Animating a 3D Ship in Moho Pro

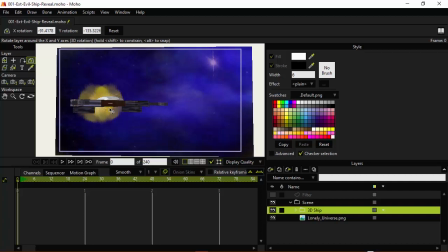(4:05)
We'll have this ship kind of floating across the screen, not really going fast. Perhaps it's more idling or just on patrol. And then we're going to cut to the interior with our hero in chains in this ship.
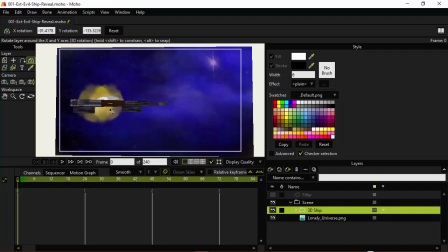(4:18)
And so we just need to establish this ship not only for the next scene, but for the chase that's going to come later. So that way we understand that this is the ship that our hero came from, and now he's being pursued by that same ship. And so I'm just going to make this a 3-second scene.
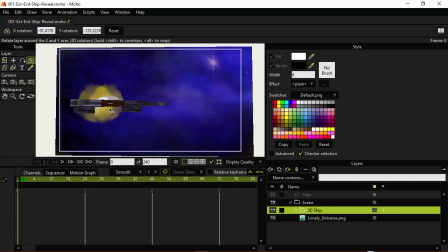(4:37)
And we're just going to have the ship moving across the scene during those 3 seconds. Since I'm going to set it for 3 seconds, and I know this, I can come down to the timeline and on the out frame here, reduce it to 72 and hit enter.
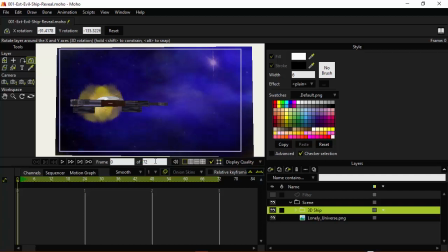(4:53)
This will allow me to also preview the scene over and over and over easily within those 3 seconds. Now, let's do some animation. We need to jump to frame 1 to start the animation process. I use the right arrow key to do that, and I recommend you do the same.
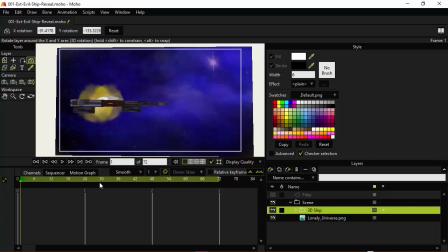(5:12)
Using the arrow keys to navigate the timeline can really be a time saver. So now, we want to come back and grab the transform layer tool, and we're just going to come in here now and click once to establish a keyframe for the transform property.
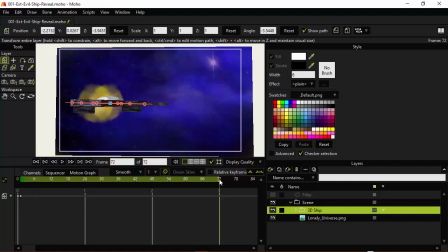(5:33)
And then we'll go to frame 72. And here we can come up now and start altering the Z and the X properties if we want. We can also drag this across like so if we wish, and then use a combination of this, so then we can use the Z property to kind of bring it in more like so.
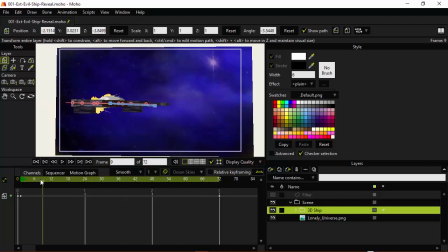(5:54)
So right now we have something that kind of looks like this. Just the ship sailing along like so. I think I want a little bit more of an angle for this. So going back to the rotate XY tool,
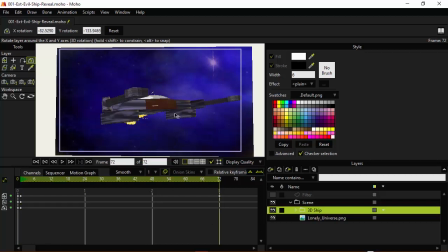(6:13)
maybe we'll kind of do something like that. And then on frame 72, kind of angle it down a little bit more. So you're going to kind of have this sort of thing. But not only that, let's go to frame 36,
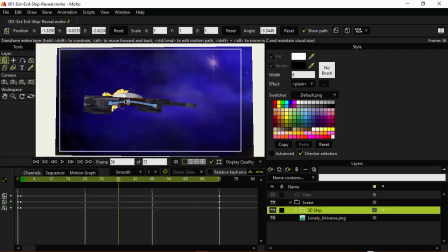(6:29)
transform layer tool, and maybe just raise this up a little bit. Just add a little bit more motion to it. So it's kind of like going like that. And that might be a little bit too dramatic now that I'm looking at it.
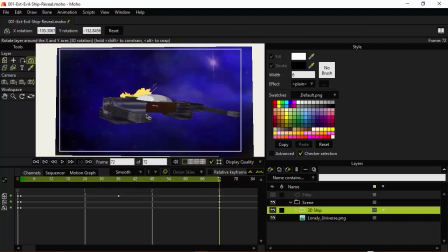(6:43)
So we're just going to grab the rotate XY tool again and just kind of bring the nose of this up a little bit more. So it's kind of like that. It's not looking too bad.
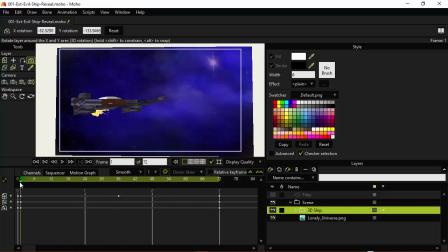(6:57)
Kind of gives you some different views of the action for this particular 3D object. And I might actually lower it a little bit on frame 1 again as well, just kind of like that.
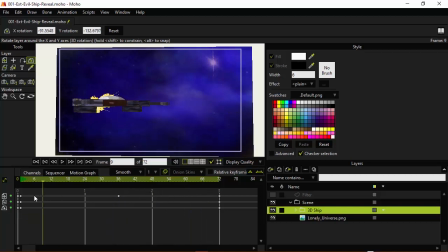(7:16)
There we go. It's a little bit more subtle, I would say. And actually, I might want to do the reverse. I might want to actually show the bottom more on that up position. So it's kind of like that. So you kind of have this going on.
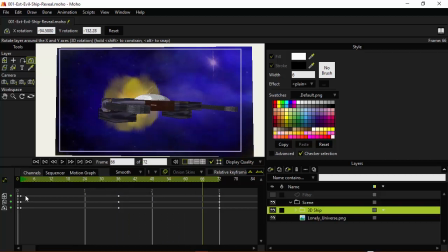(7:34)
Now, one thing I don't like with the movement is the fact that it starts off slower, speeds up a little bit, and then slows down. This is called smooth interpolation. It's what Moho does by default, and sometimes it's just fine.
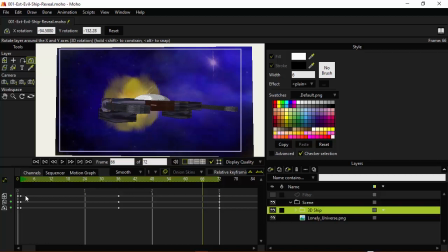(7:50)
But for something like this, I feel like we are just jumping into the middle of this ship's movement, and I feel linear would be more appropriate for that movement. So just to demonstrate, let me show you the movement of this again.
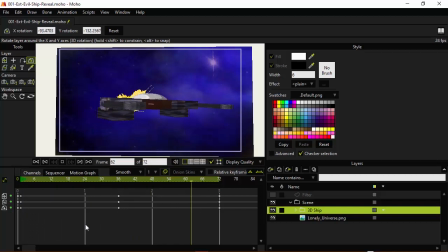(8:03)
This is with smooth turned on. You can kind of see it has like a, definitely at the end, a slowdown effect. And we don't really want that. It's not coming to a stop at the end of this.